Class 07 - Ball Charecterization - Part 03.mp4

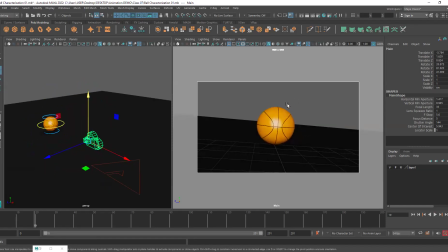8:15 So you can see it feels like the camera is now at a higher point and it actually is higher.
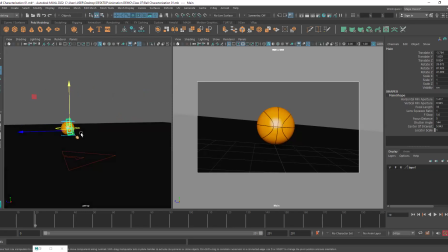8:21 You can see over here in this view. Okay. So this is my camera angle that I'm going with for now.
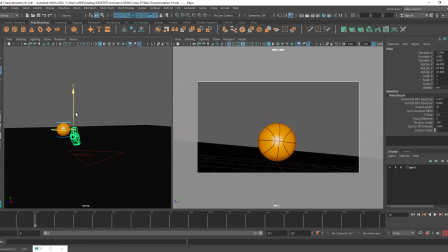8:28 Now you can choose whatever camera angle you want. You can also, keep the camera like this so that, the ball looks large.
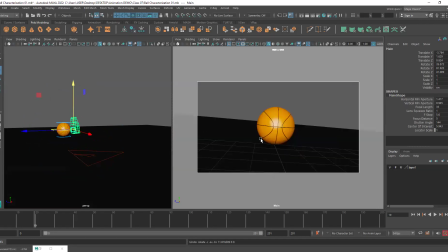8:36 When you keep the camera angle at the top, you see the character smaller. When you keep the camera angle at the bottom, the character tends to appear larger. Okay. So these different camera angles set different moods. All right.
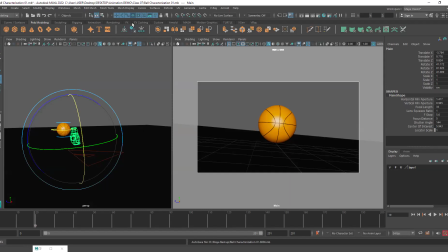8:53 So like whenever this actually especially happens in animes when you will see a character who is, you know, having an extremely traumatic event, you will see the camera usually goes really high and then it kind of gets stretched out also,
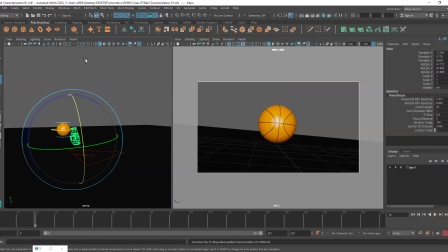9:12 kind of like a bird's view. Yes, the eagle view also. So that it's also known as the eagle view or the bird's eye view. So that's because the director is trying to show that the character is really suffering. Okay, so he feels smaller. So that's why the camera is kept really high.
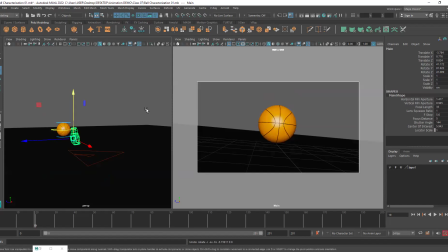9:31 So, and they change the view as well. They just turn it into a bird's eye view so that it looks stretched out. So it's distorted also. So it gives the effect of the uneasiness and traumatic event which the character is facing.
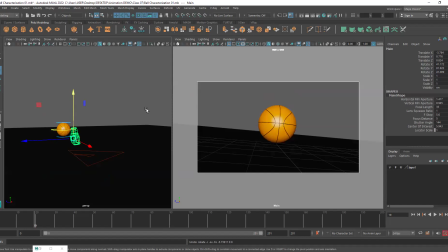9:46 This also happens with movies as well, like real life movies. I mean, where basically humans are in. So, but we don't do it as much Not many directors go to those extreme camera angles, but in anime you will see this kind of a thing.
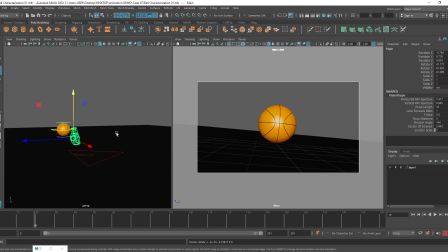10:04 Okay, and it helps because like in 3D also you can add those effects. Now here I don't necessarily want to show the character as small because see here what my intent is that this character is definitely small,
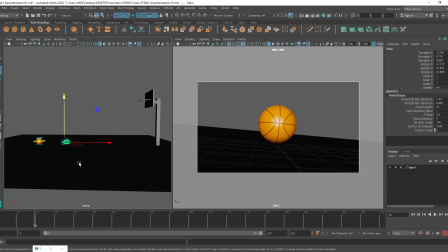10:21 but he's small and mighty because he can still on its own he can pass through the hoop.
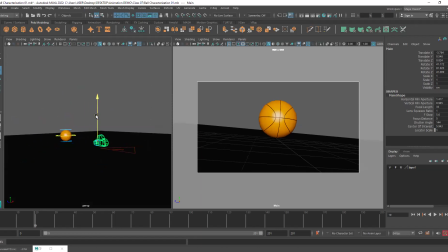10:27 Okay. So I think I should keep the camera lower as that will actually show the intention. So you can see now the character appears larger, how it changes the perspective, right?
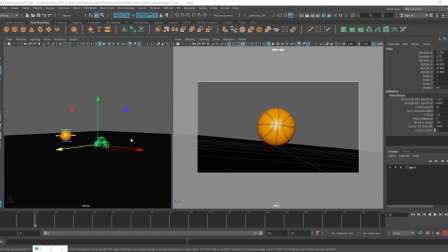10:41 It's really cool actually. So yeah, just keeping it like this. Okay, so the character appears large and I will also zoom in a little bit.
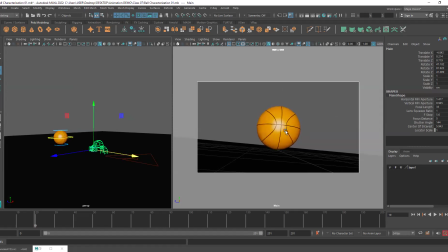10:57 That's it. So this is going to be the camera view when the ball stops. Okay, so at frame number 20, I stopped the ball and then I just did backward and forward movements and all of that. So yeah, basically this is where I will be putting the key. Okay, so I've logged it here.
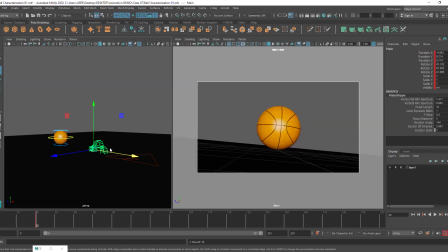11:17 Okay, that is done. And now, like if I don't animate the camera and I just keep it like this, still it's fine, but we will be animating it very simply. We will just make the camera follow the character a little bit. So not completely.
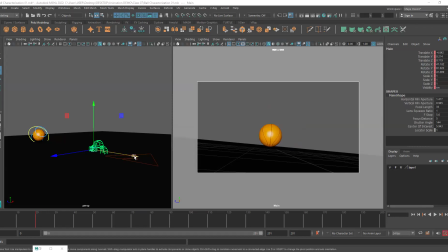11:35 I will not make it exactly follow the character completely, but basically in the first frame or in the zero frame, I will be moving the camera straight and close to our character so that it goes like this.
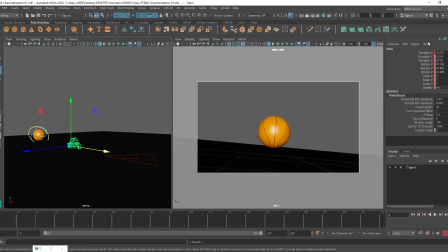11:51 Now you can see some weird thing happening here. See, we have just put two keys. One key is here at the final position. One key is here in the initial position. But if I hit play, you can see a little effect here if you look at the grid.
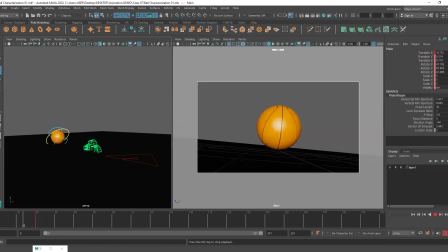12:08 You can see why is that happening?
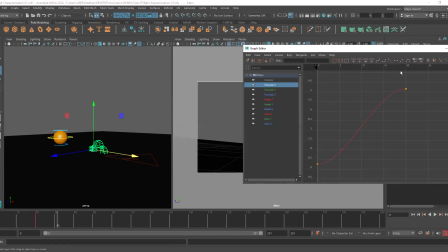12:11 That's happening because by default the movement that has been added is the easy ease or the slow in and slow out. So basically what is happening?